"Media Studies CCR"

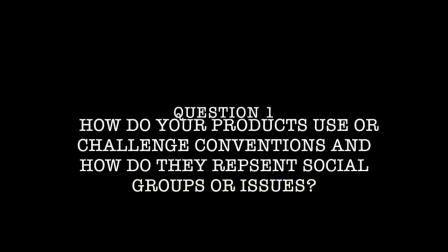0:00 Our mise-en-scene is vintage and focuses heavily on the difference between good and evil, light and dark.
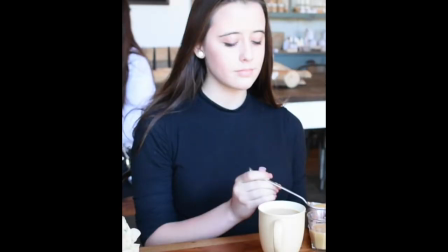0:06 One of the first things you notice in the title sequence is costuming. Our killer is dressed in darker clothing. She also has darker hair and darker makeup. This represents her evil nature and also highlights her immoral actions in poisoning her friend's drink.
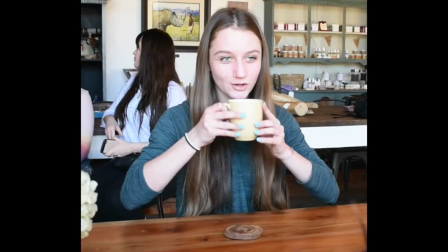0:21 Our victim is dressed in lighter clothing. She also has dirty blonde hair and little to no makeup on. This represents her good nature and her innocence. Their coffee is different colors as well.
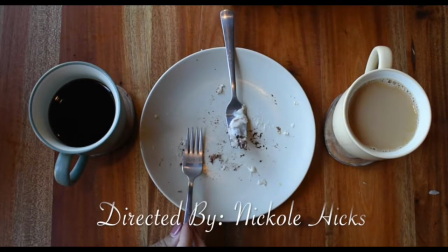0:31 The killer's coffee is dark and bitter, symbolizing her darker nature and her bitter personality. The victim's coffee is light and sweet, with lots of cream and sugar. This symbolizes her sweet and good personality.
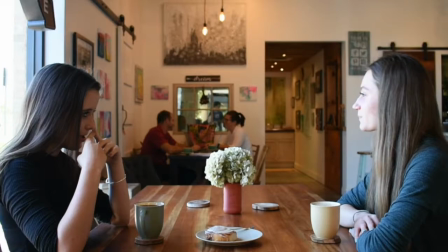0:44 The coffee shop is also very light, with warm colors and mid to high key lighting. It contrasts with the killer's actions, creating an ironic scenario in which not everything is as it seems.
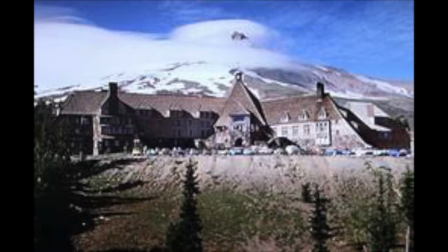0:55 This is different from most horror movie settings, where many films are located in an isolated area.
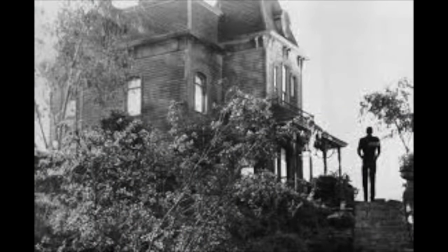1:01 This may be a country house, abandoned warehouse, or an undisclosed location kept secret.
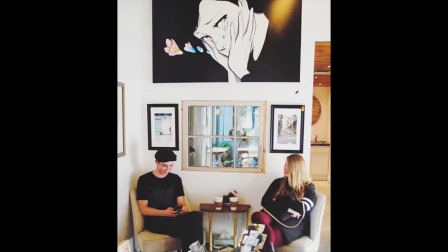1:06 We decided to do a public area to defy this convention. This shows that once again, not everything is as it seems, and that even communal places can be very dangerous.
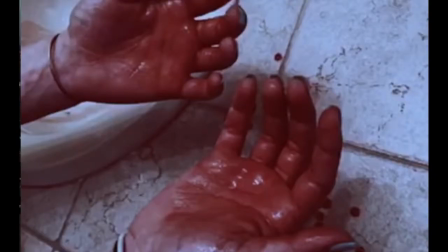1:17 The victim's house is very dark, with low-key lighting and cool colors, with the exception of the red blood. This is more in line with location conventions. The victim is isolated in her house, where she meets her untimely end.
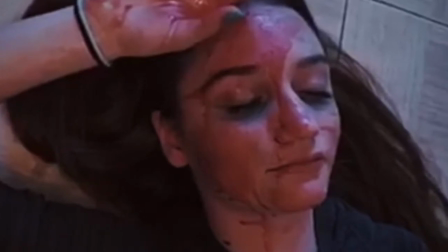1:30 Blood is commonly used in horror films, shock value, and because of the color symbolism, red can represent anger and danger.
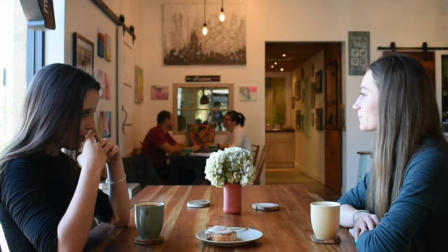1:39 Our cinematography is very simple. We have many aerial and pan shots. The pan shots and the occasional tilt shots are mostly to establish setting, but they are also used to establish the relationship between the two characters.
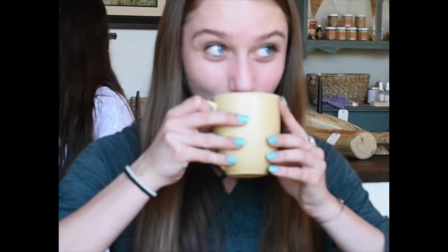1:53 The pan shots reveal the two characters seemingly getting along, with the victim laughing into a cup of coffee and the pair talking over a cinnamon roll.
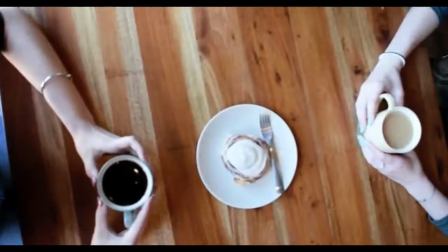2:02 One of the aerial shots we used was an aerial pan over the two characters eating in the cafe, which displays both their costuming and their props, signaling the light versus dark symbolism.
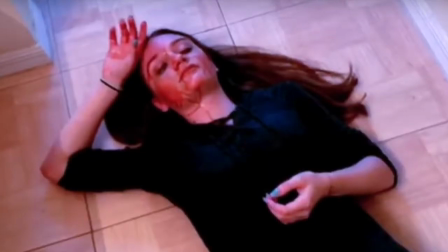2:13 Another aerial shot used is during one of the insert shots, showing the victim's bloody body.
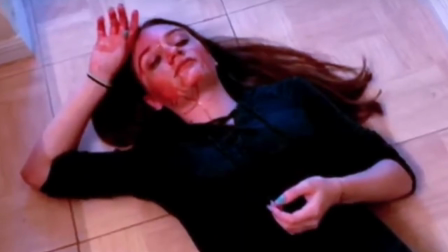2:19 This is when the impact of what the killer has done really hits the audience, when they realize that the victim was indeed killed by her friend.
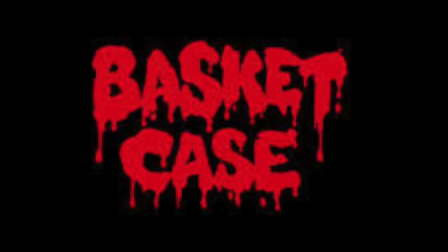2:29 Part of editing was choosing the titles for the sequence. Horror movies typically use bold fonts with block letters or dripping words.
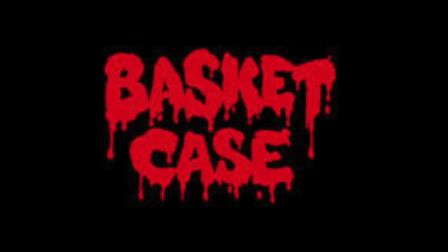2:37 We felt by using those fonts, we would be ruining the aesthetic of the title sequence. We instead chose a delicate cursive font that was more in line with the general aesthetic and color scheme of the title sequence.
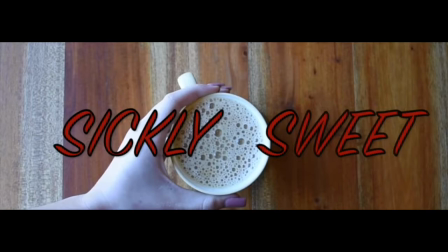2:49 In the last shot of the title sequence, however, we do use a more blocky font to show that the title sequence is still indeed in the horror genre.
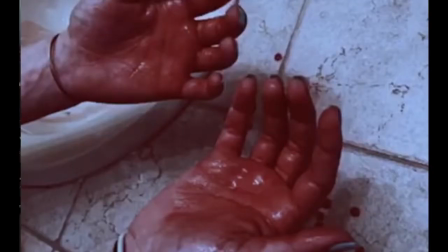2:58 We also used parallel action in the form of insert shots. The insert shots are based off of the Mindhunter's title sequence, which has insert shots that are shorter than ours.
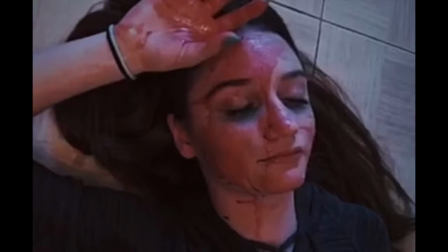3:08 The parallel action tells two very important stories at once to progress the plot forward.
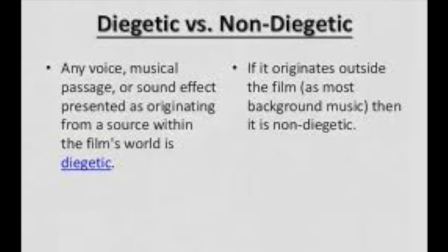3:15 When planning, we originally wanted strictly non-diegetic asynchronous sound as a soundtrack to the title sequence. Later on, we planned for diegetic sound both on-screen and off-screen to create a more realistic feel and sound. In horror films,
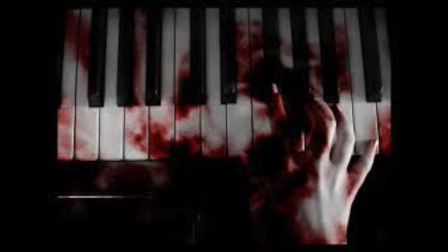3:30 sound is used to create a frightful experience by amping up suspense with eerie music or surprising viewers with a sudden loud scare.
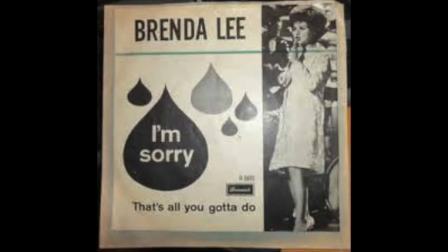3:38 In the title sequence, we use music to signal that something is off, like a horror movie might do. Our Foley sounds perfectly normal and innocent, and the song we use sounds nice and vintage until you listen to the lyrics. She repeats the phrase, "I'm sorry," many times, which isn't something you would normally hear in a usual vintage movie.
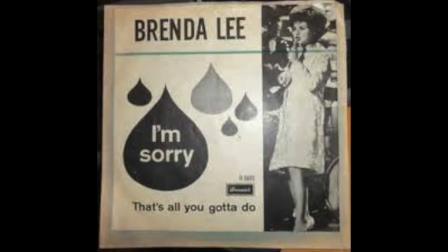3:58 Then, we accompanied the insert shots with brief static bursts, disrupting the song and surprising the viewer unpleasantly.